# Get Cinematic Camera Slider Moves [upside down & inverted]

Hey, what's up guys? Today I'm going to show you how to use your slider in a way that you may never have thought of before. We're going to use it inverted. Alright guys, here comes the good stuff. I'm going to show you a scene we made that's all one take, and it uses the slider upside down to give you a perspective you may have not seen before.
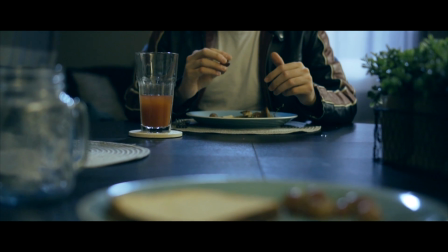20s
Check it out.
They must have so much hope in you,
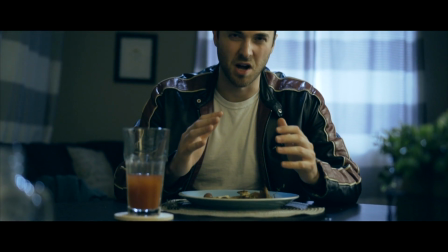26s giving you a name as audacious as Apollo, the sun god himself.
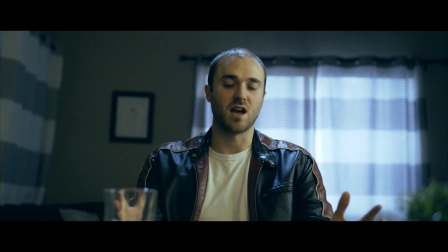35s I guess you could say that I am as equally audacious.
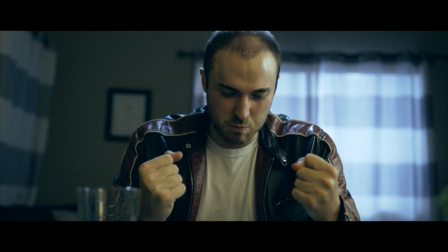39s I have given myself the name of Erebus, born in chaos, god of darkness.
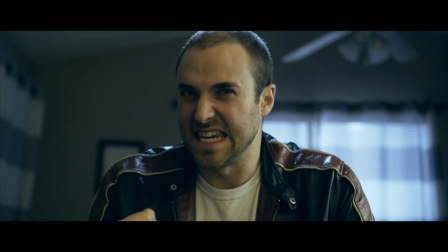49s I am not an enigma of the abyss.
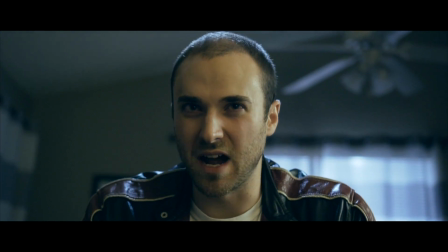53s I did not will myself into being.
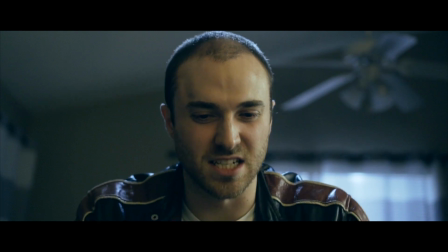57s Where every thought and every action is pregnant with me.
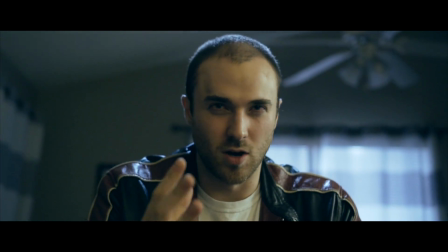63s I am you, and all that is yours is rightfully mine,
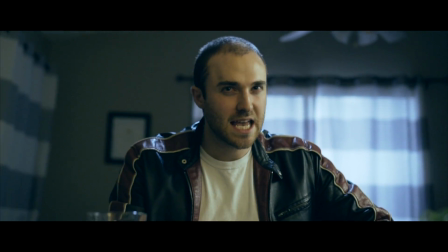70s and mine it will be.
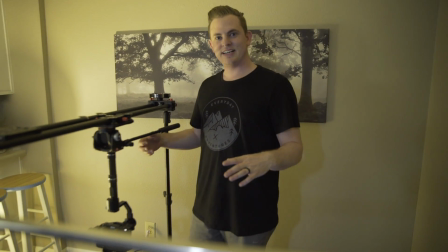76s
Alright guys, so we want to show you some of the behind the scenes on this setup we did.
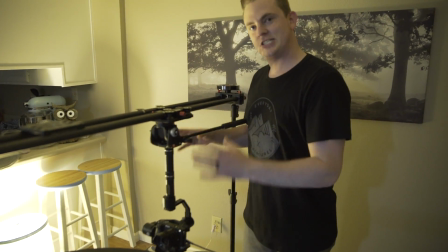81s
So I'm calling this the inverted slider crane rig.
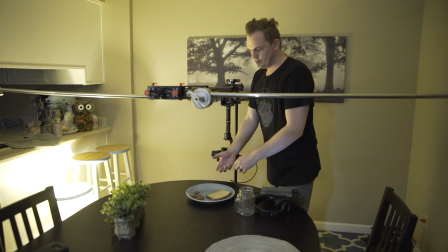88s
I didn't want to put the slider just right on top of the table because then you'd be able to see the slider in front of you when you're moving,
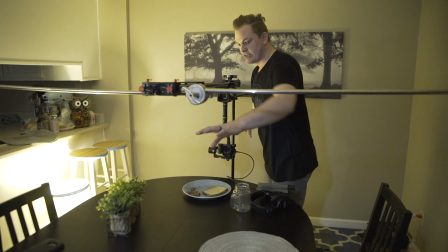93s
and I wanted to move right over this plate as our character is having a conversation with the other character that's sitting right here.
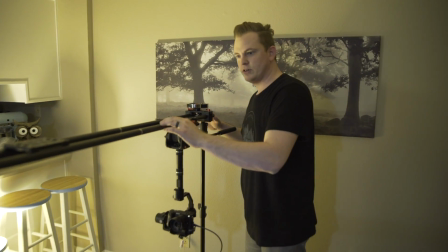100s
So we had to basically flip the my slider, it's the iFootage shark slider, upside down and then mount everything upside down,
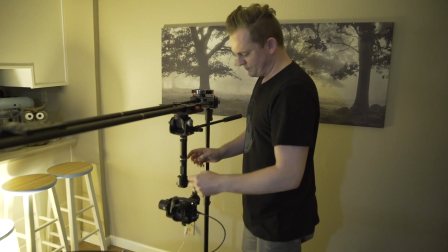109s
and I've attached the crane to it on these three different little light
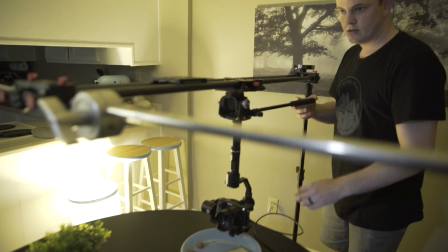114s
stands so that it can just glide right underneath so that it can glide right over the table and zoom right into our character.
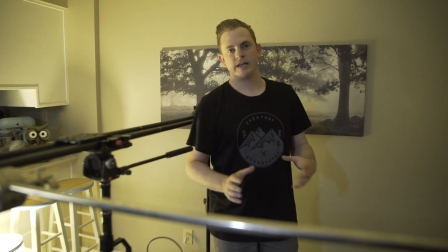123s
So I want to show you guys some of the lighting in here and how we set it up to make it look like it's kind of like an early morning, daylight is just started.
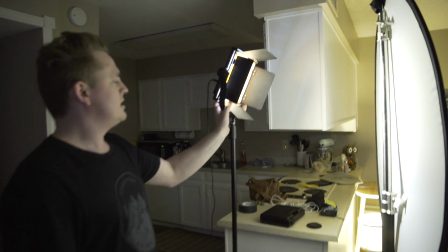132s
You can see our key light, and I've got just a tungsten on there because I wanted a nice warm look
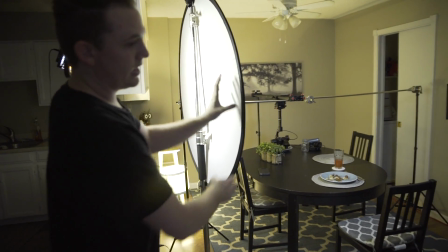141s
for this, the main key light, and then got it going through some diffusion onto our character,
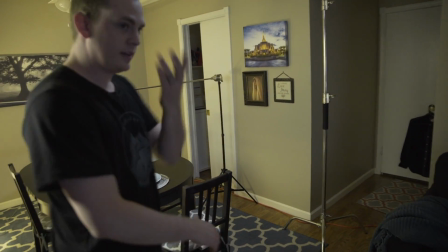145s
giving him a little bit of split light just across his face.
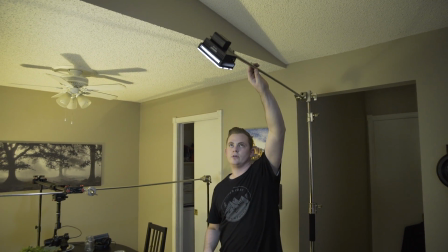149s
And then I've got the hair light, or the kicker, up here, and this is actually daylight balanced,
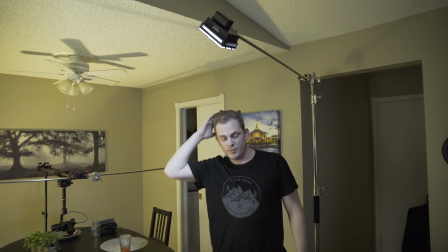156s
so that it does like a nice cool blue rim on the back of his head and everything like that,
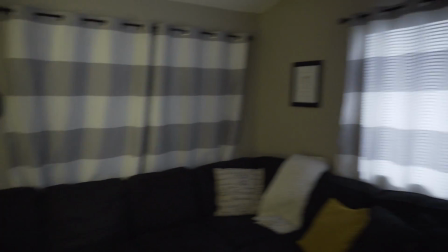161s
so that's nice and cool. And then we're going to look out this window, which is in the background, and it is,
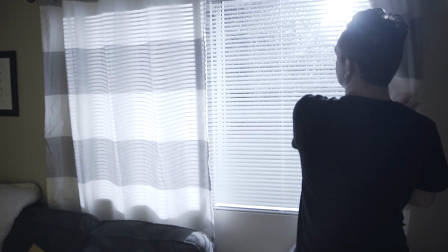168s
showing that the daylight is just coming through when actually it's pitch dark outside right now.
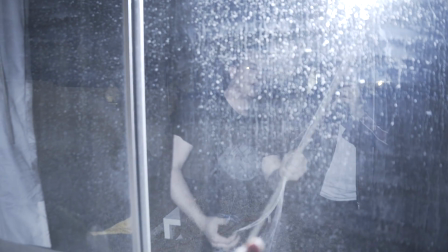175s
And I have my Source 4 out there. You can't really tell, but it's up there, boomed up in the sky.
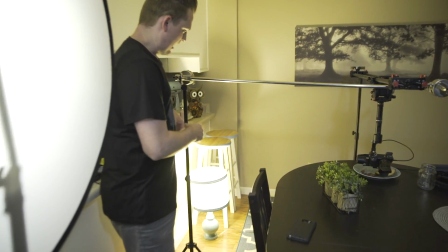182s
To further detail the reason why I have the stands and everything set up like this is,
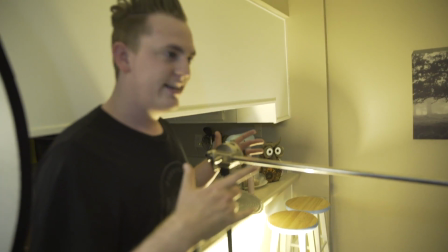187s
so I've got them each on a light stand on each side, and then I just have these grip heads,
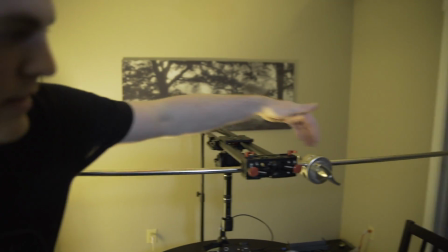192s
and it's grip head together right here,
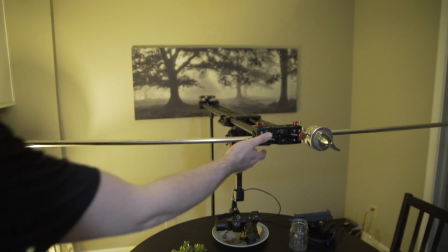195s
the two arms, so that the slider sits right on top of it,
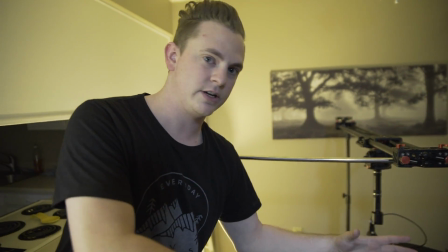201s
and this whole space is empty so that our character can totally be in the scene without having,
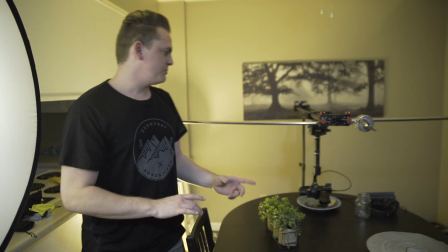207s
the slider or anything else in it. Now, some of you might be wondering why the heck you're going with something so complex.
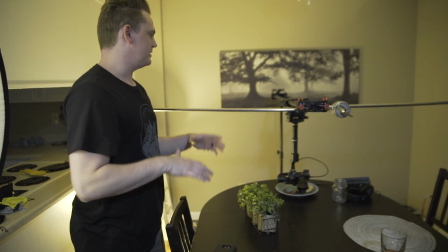214s
Like, why did you put on a slider and these stands and everything like that when you have the crane that's super smooth?
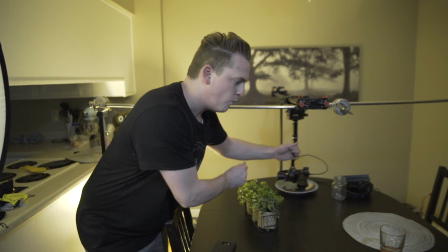219s
Dude, you could have just like walked it over the table.
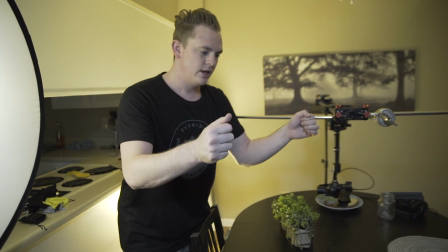221s
Yeah, I could have done that, but anyone that's used a gimbal knows that there's a little bit of up and down motion, there's a little bit of left and right.
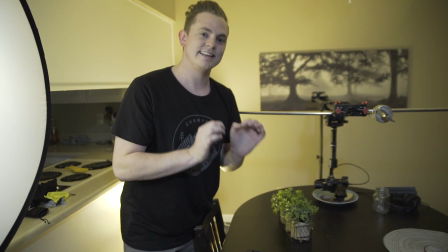229s
It's just not perfect and like exactly consistent. So I wanted a perfect
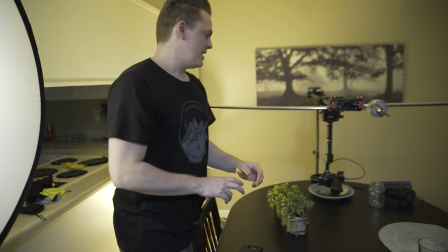237s
dolly in and a perfect dolly back out, and the only way to get that was with this setup.
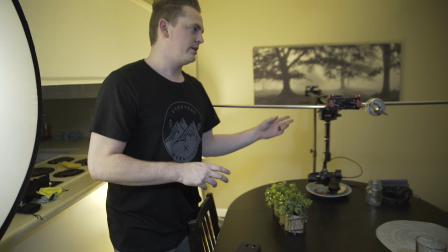243s
You guys can do something like this too with your gear and just play around with it, practice it out.
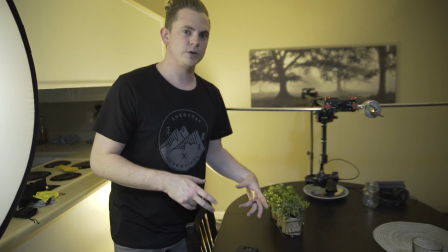248s
It's super cool.